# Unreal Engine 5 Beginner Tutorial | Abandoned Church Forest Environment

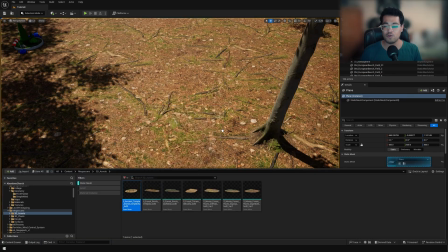266s
After that, you can also go ahead and scatter some rocks.
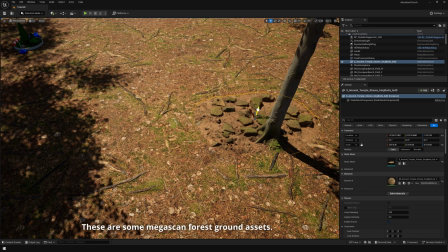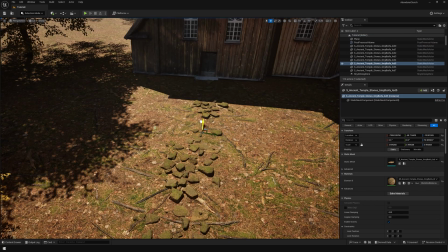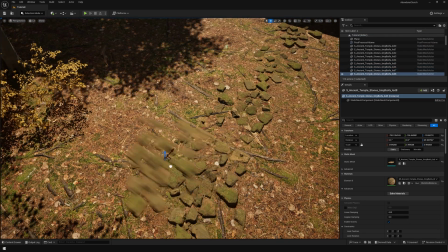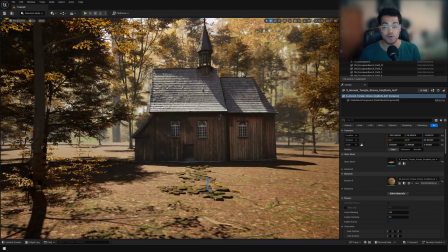289s
And I'm also going to add this root asset.
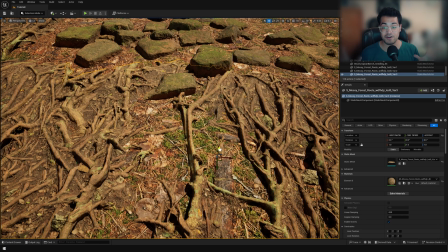296s
If your asset is not matching with the ground,
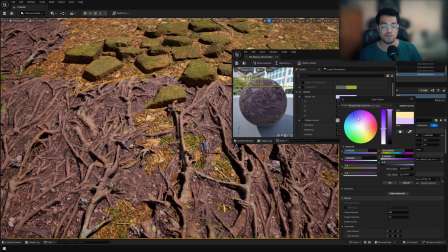299s
you can open up the material and you can change the colors and all of that in the material.
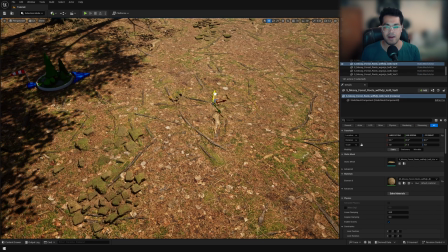305s
So make sure all assets have a similar color profile and a color palette. And that's going to like make your scene look really seamless.
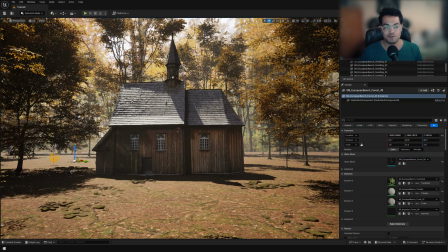313s
And again, you don't need to use runtime virtual textures and all of that to blend these assets.
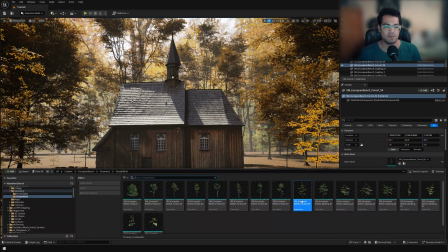319s
You just need to like match the colors and it looks really good. I'm also placing smaller foliage assets near the larger ones to create that contrast.
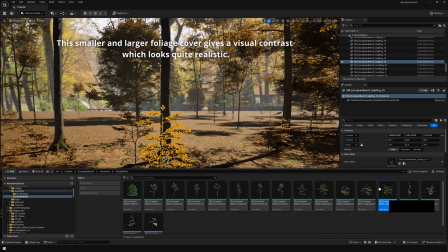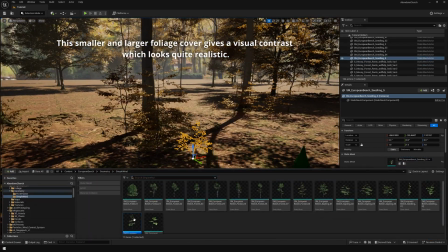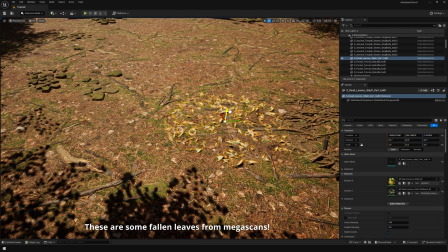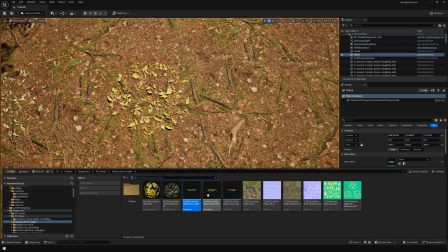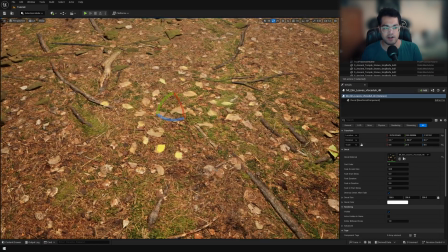348s
And you can also add decals. So this is also from Megascans. Again, everything that I'm using is from the Megascans library.
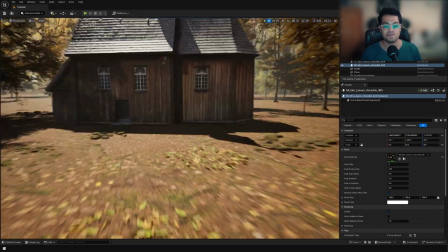356s
And you know, this is a back and forth process. So you can add your own assets if you want.
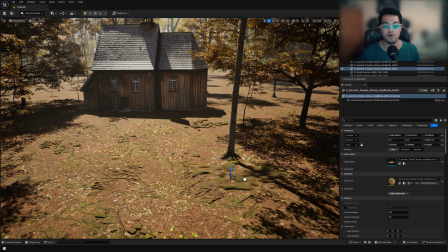362s
You don't need to follow exactly what I'm doing.
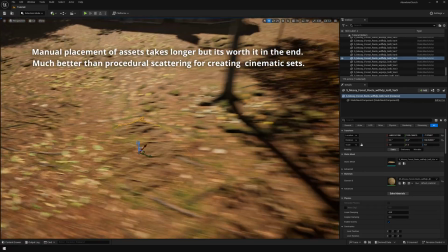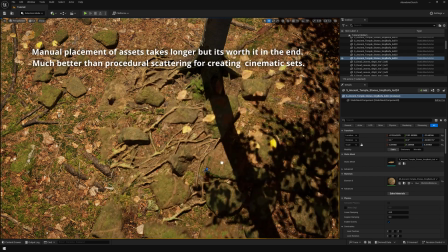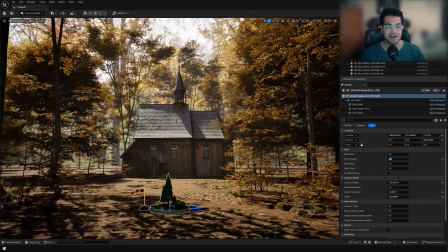375s
So this is looking good. Now in the end, I also wanted to add some falling leaves.
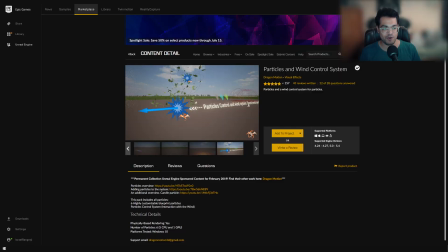380s
So this is a free asset pack on the Epic Games Store and it has like some falling leaf presets.
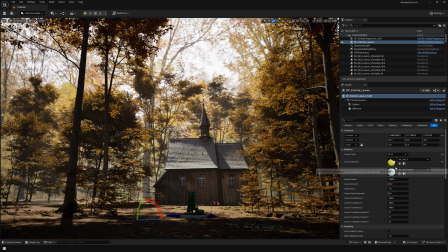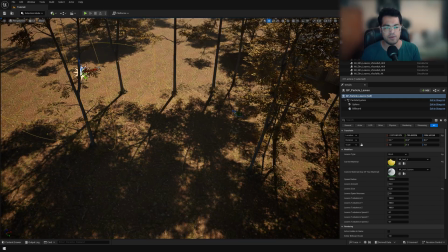393s
So this is a particle system and I've placed this around my level.
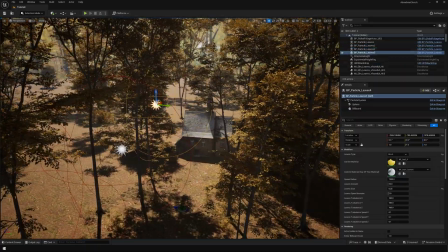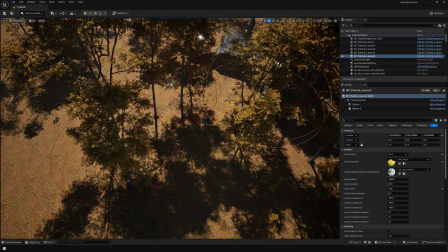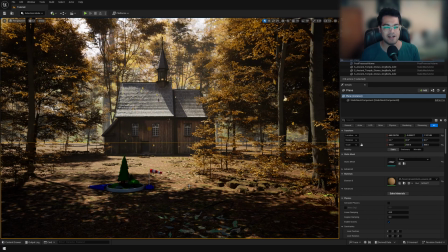408s
Now the only problem here in this asset pack is that the direction of the wind is not proper. So it has like a global wind actor as well. So you can add that in the level and you can change the wind speed and the wind direction.
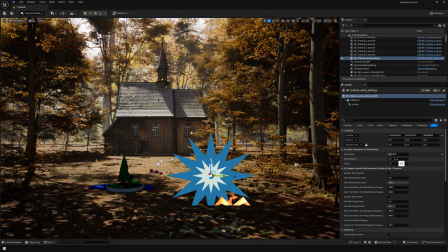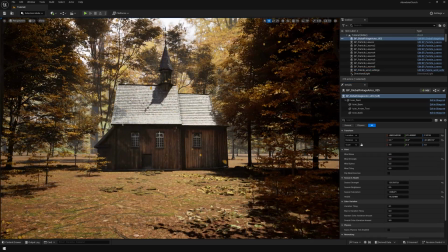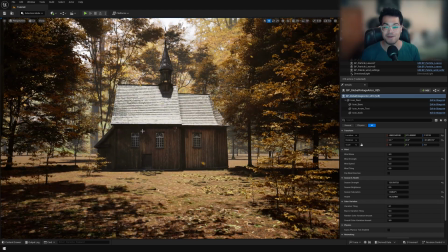439s
Our environment is looking really good.
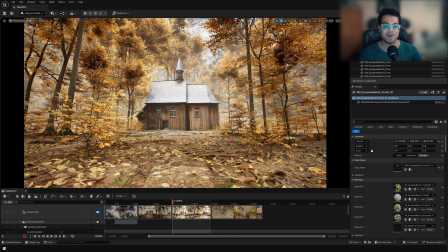441s
In the end, you can create a level sequence, you can animate the camera, and you can render this out using the movie render queue. So if you want to learn about the movie render queue, I'll leave a link down in the description. I have a video on that. So hope you enjoyed this video. If you did, please leave a like down below. Subscribe to the channel for more videos like this.
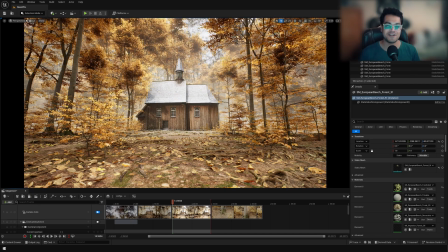460s
That's it. I'm going to see you in the next video.